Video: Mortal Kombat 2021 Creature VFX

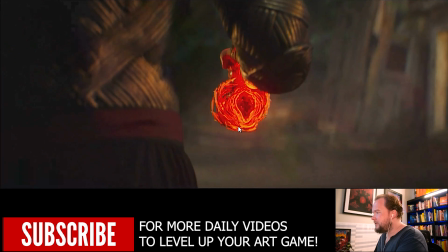40:46 You're seeing all these paths all wrapping around very quickly,
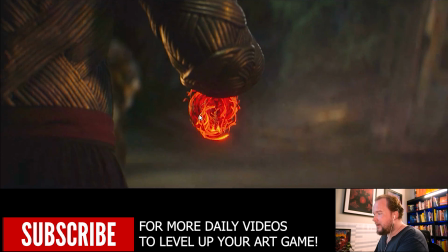40:50 and then they go through this phase of like going out and then tightening around to conform onto the surface.
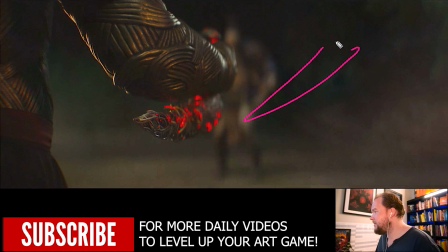40:57 And the way you would do something like this is you would literally have a 3D model of the tonfa or the weapon, whatever it is, and it would use the geometry to initially flow over all of this.
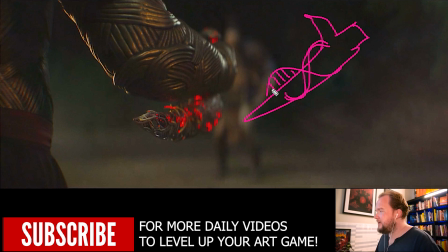41:13 And then what would happen is it would actually conform to it. Okay, so this is all sticking, like snapping to it essentially. And so then you would have all of this stuff wrapped around.
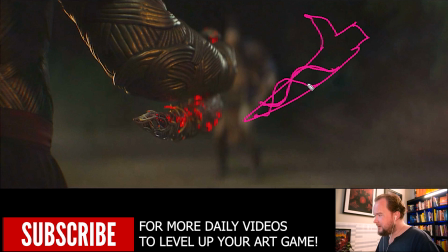41:26 And this is actually going in 2 phases. So you have the initial stuff, and then you have this second layer, which is just filling it out. And then it actually kind of meshes into a solid thing, which is either a reveal, a wipe.
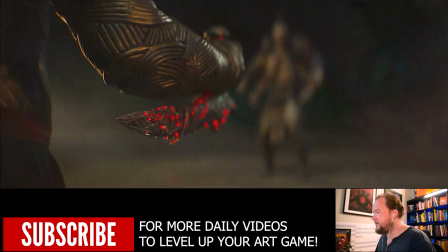41:41 You either just wipe it on like that, or it's just filled out enough that you can kind of just call it a day.
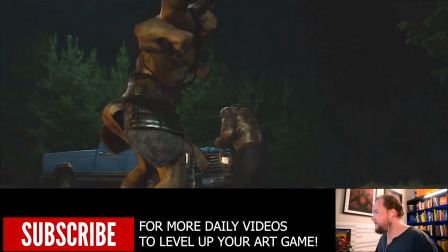41:50 And these ones are all props, so he's actually in those shots holding it.
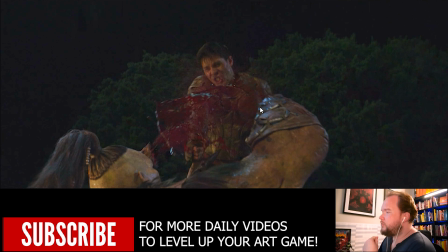41:55 And this is one thing I love is like the blood is really well done here. I'm really picky about blood and liquids in general. Usually you end up with these like really clean blobby stuff everywhere. It's a lot of the little spritz that you don't even see that fill out the negative space. It's really good, as well as the mist.
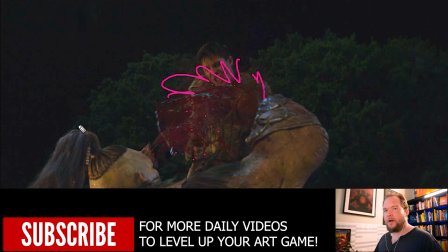42:12 Mist really kind of represents high pressure, like something that kind of explodes blood and mist and things like that. So something like this, it just means that like it's more explosive when it happens, rather than being just this clean kind of like stream of blood.
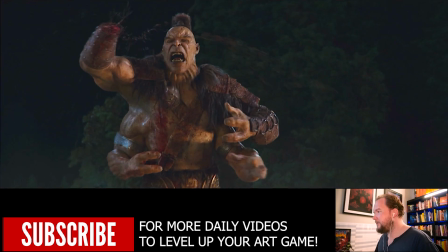42:28 It kind of makes it feel like this thing's kind of exploding out blood everywhere. It's very high pressure because it just got cut open.
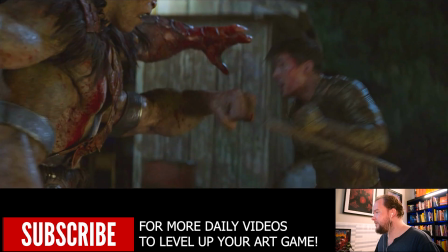42:36 So I think this stuff's really well done. I think they did a really good job. There's a few areas where I feel like they could have done wet maps.
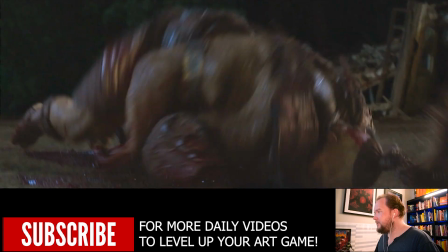42:42 I feel like there's a shot at the very end where when he gets it in the eyeball.
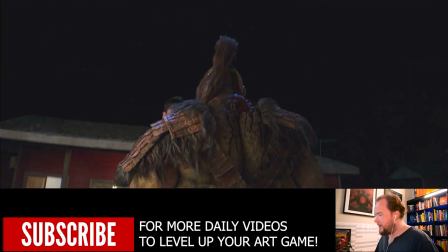42:49 I think here, this is all wet maps. So you can see it actually trickling down here, whereas usually to get that exact trickling on everything would be quite tricky unless you have the fluid sim and it's painting the other
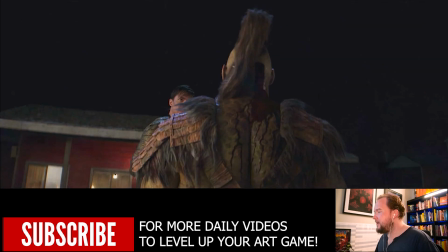43:04 particle, like the other blood kind of formations from there.
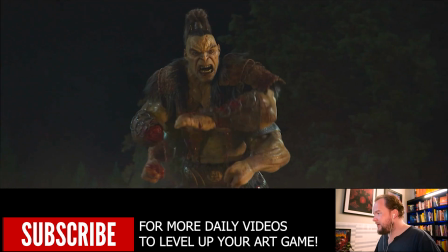43:09 But this is really well done. I like all this.
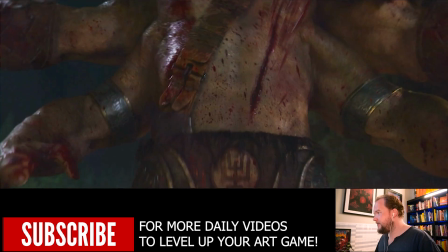43:13 I like all the decal painted blood splatters everywhere, just to kind of show progression that, you know, he continues to get more injured.
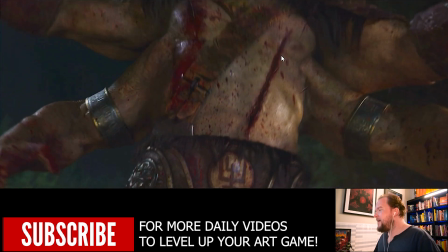43:22 I've talked about this before, but there's lots of different ways to do this. You could try to do it on the physical character as like some kind of like real-time cloth tearing,
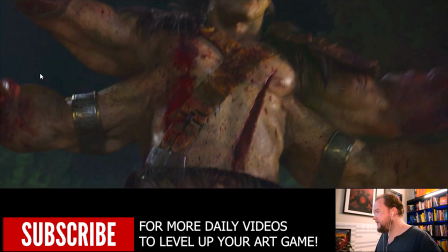43:31 kind of ripping deal, where there's cloth, or there's hundreds of different terminologies or approaches you could do.
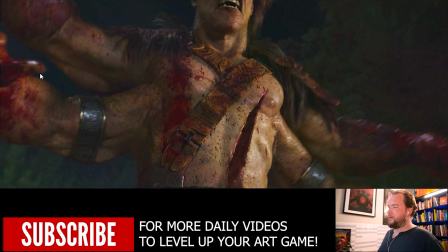43:39 Or you could actually go and basically do like a wrap deformer and kind of have this all,
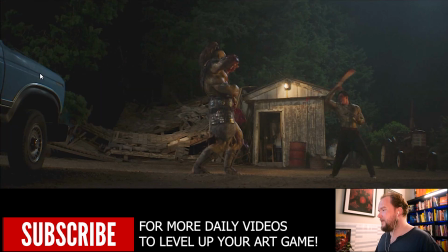43:45 like the wound open up, and you're repathing that animation onto the character, which is what I would do,
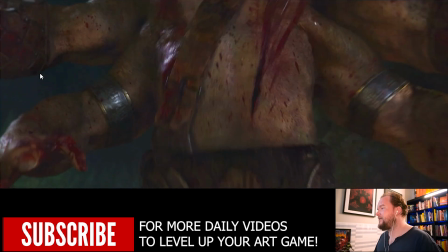43:50 rather than trying to make it all physically correct and it being way more complicated than it needs to be.
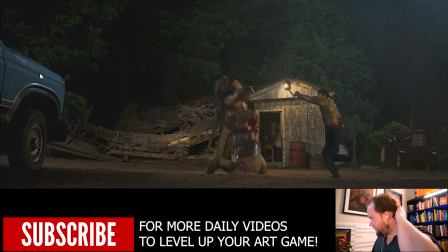43:58 So I thought they did a really good job. It's all the blood and everything else. I love that he gets it so bad.
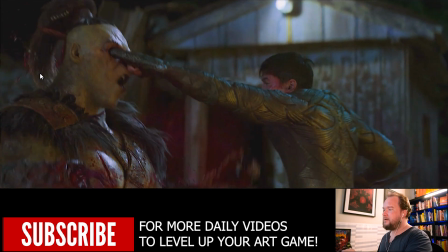44:04 It's like throat slash and then in the eye. Here, the main thing would be just to get the actor to keep their hand very still.
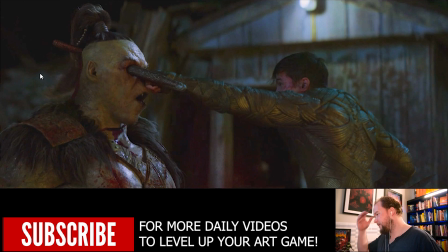44:13 I talked about Walking Dead because I had a lot of friends working on that. Been invited out to the set a few times.
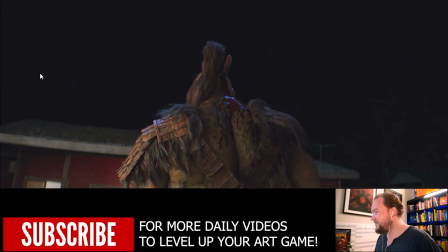44:18 Still haven't gone, and I'm running out of time since they're into the final season. But that was always one of their big complaints, was that the actors would move their hands around too much.
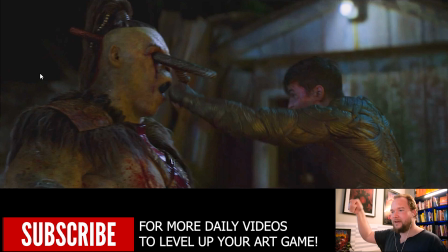44:28 And they're meant to have a knife stuck in the zombie, so like if they're moving their hand around, it's going to be moving through the zombie. So they got to then try and stabilize and keep the hand a lot more locked.